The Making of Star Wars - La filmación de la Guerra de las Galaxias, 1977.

En estos momentos es cuando me dan ganas de apagarme. Es tan aburrido estar esperando que los técnicos y directores preparen todo. A veces tratan a los actores como si fueran androides. ¿A qué te refieres? ¡Qué diálogo! Y tú ni siquiera leíste el guión.
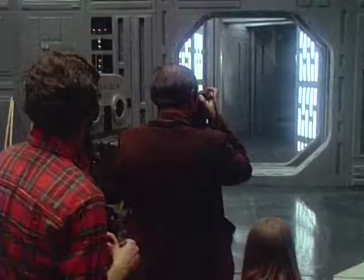34:15 Y además, ¿cómo voltearías las páginas? Toma 18.
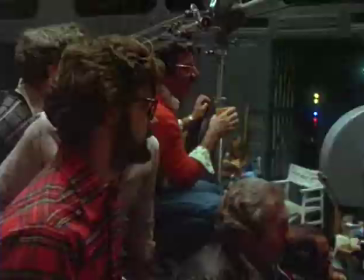34:21 Los actores de la película hacen el intento número 18 para escapar de la Estrella de la Muerte.
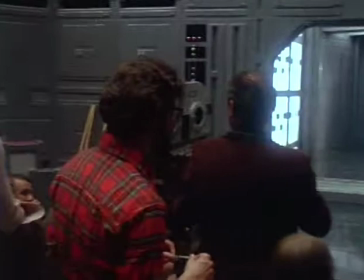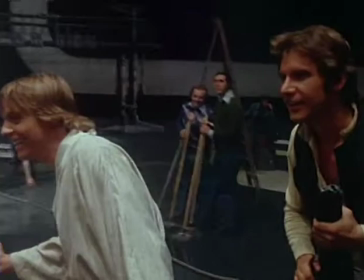34:36 ¡Corte! ¡Corte! ¿Y? ¡Se dio el boom! ¡Ah! ¿Cómo que se dio el boom?
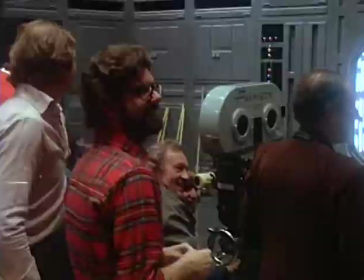34:44 ¿De veras se dio el boom?
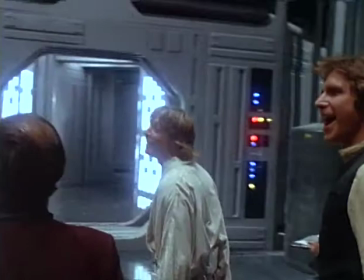34:49 Ah, pero ¿cómo se puede ver el boom? ¡Qué descuidado son! Yo no vuelvo a trabajar, ¿eh?
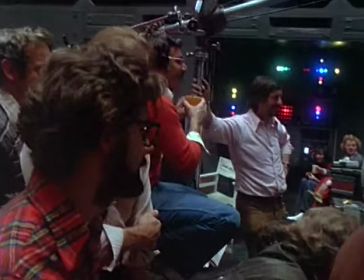34:55 Ya. Imprímela y quémala. No, sí, hay que quemarla. Sí. Yo no repito nada. Ya me cansé.
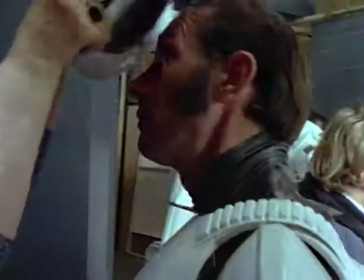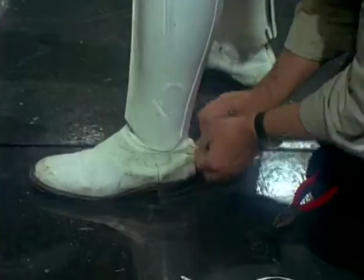35:08 Las tropas de asalto que vigilan la estrella también deben ser filmadas para la secuencia de la fuga.
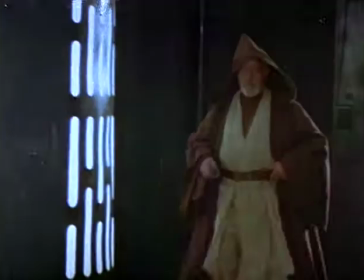35:18 Aquí se preparan para observar el fatal duelo entre Obi-Wan y Darth Vader.
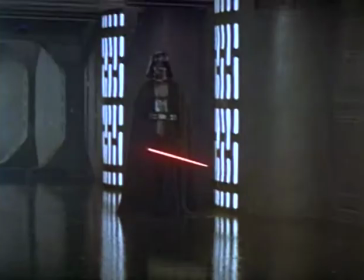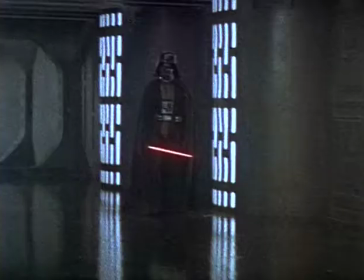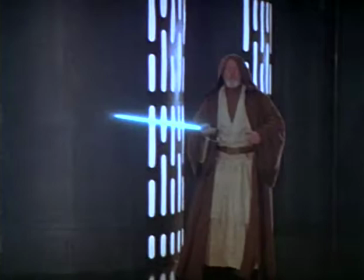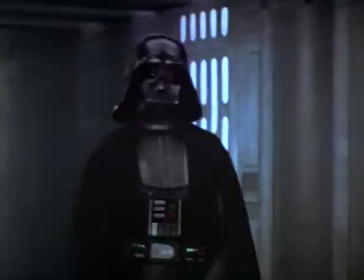35:41 He estado esperando, Obi-Wan. Al fin nos volvemos a ver.
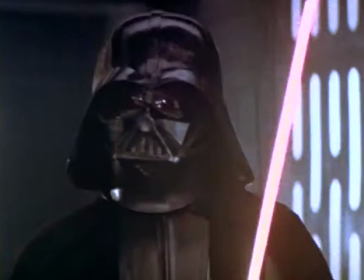35:46 El círculo se ha cerrado. Cuando te dejé era solamente un hombre.
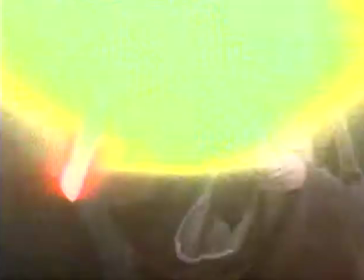35:52 Ahora yo soy el amo. Eres el amo del mal, Darth.
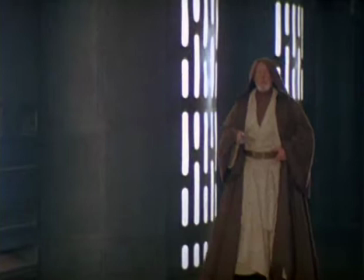36:03 Una vez más se usaron efectos especiales para apoyar la acción de la escena.
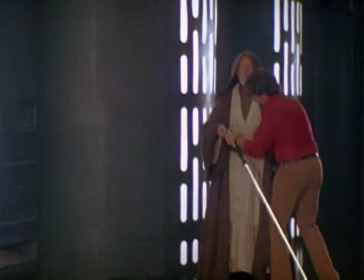36:08 Alec Guinness entra con solamente la empuñadura en la mano.
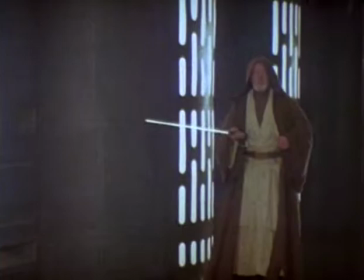36:13 Se le da una segunda espada hecha de un material especial que refleja la luz. Cuando esta espada recibe la luz, el reflejo parecerá un rayo láser.
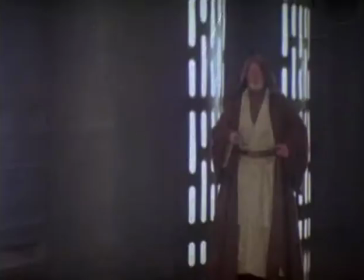36:24 Sin embargo, para un efecto más dramático, se agrega un fulgor en animación a la espada láser.
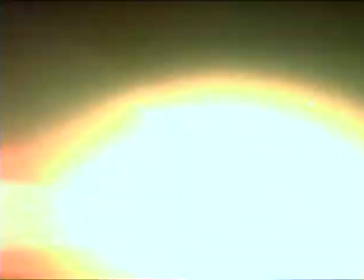36:35 Chispas de color también se agregan para darle más encanto a la escena. Los efectos de sonido dan otra dimensión al drama.
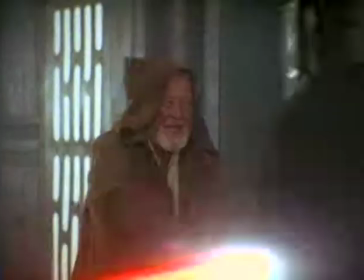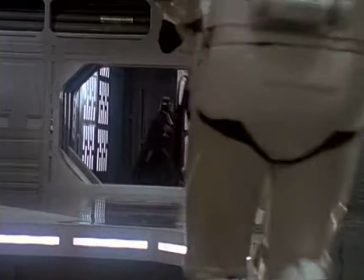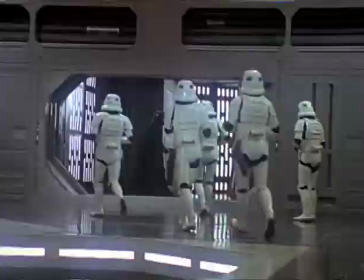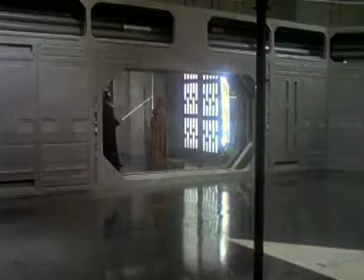37:01 Se fotografía otro ángulo de este momento de suspenso. Ahora sin Alec Guinness, en su lugar se utiliza un muñeco.
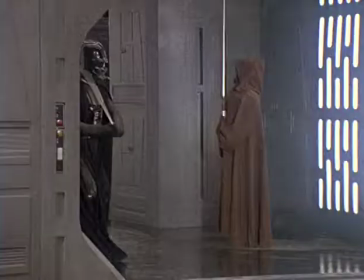37:09 Para esta escena, Lucas y sus técnicos tratan de lograr un difícil efecto mecánico en el foro.
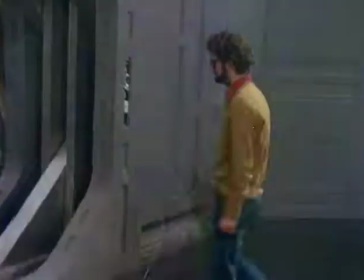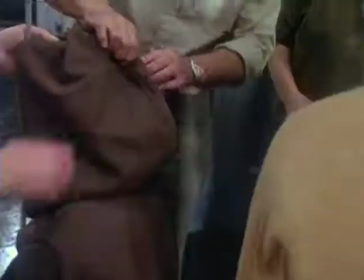37:23 No funciona.
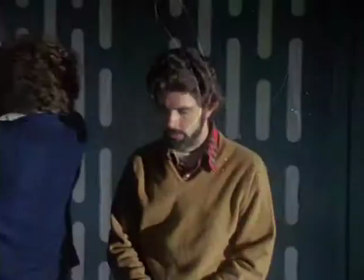37:28 Más adelante, Lucas tomará la decisión de hacer esta escena con un efecto óptico.
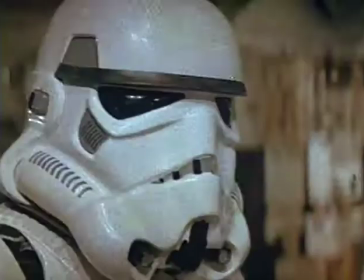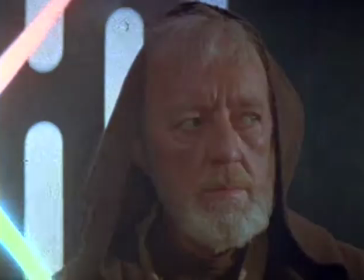37:38 Los múltiples ángulos y tomas que comprende la fuga audaz de la Estrella de la Muerte finalmente se logran en esta escena.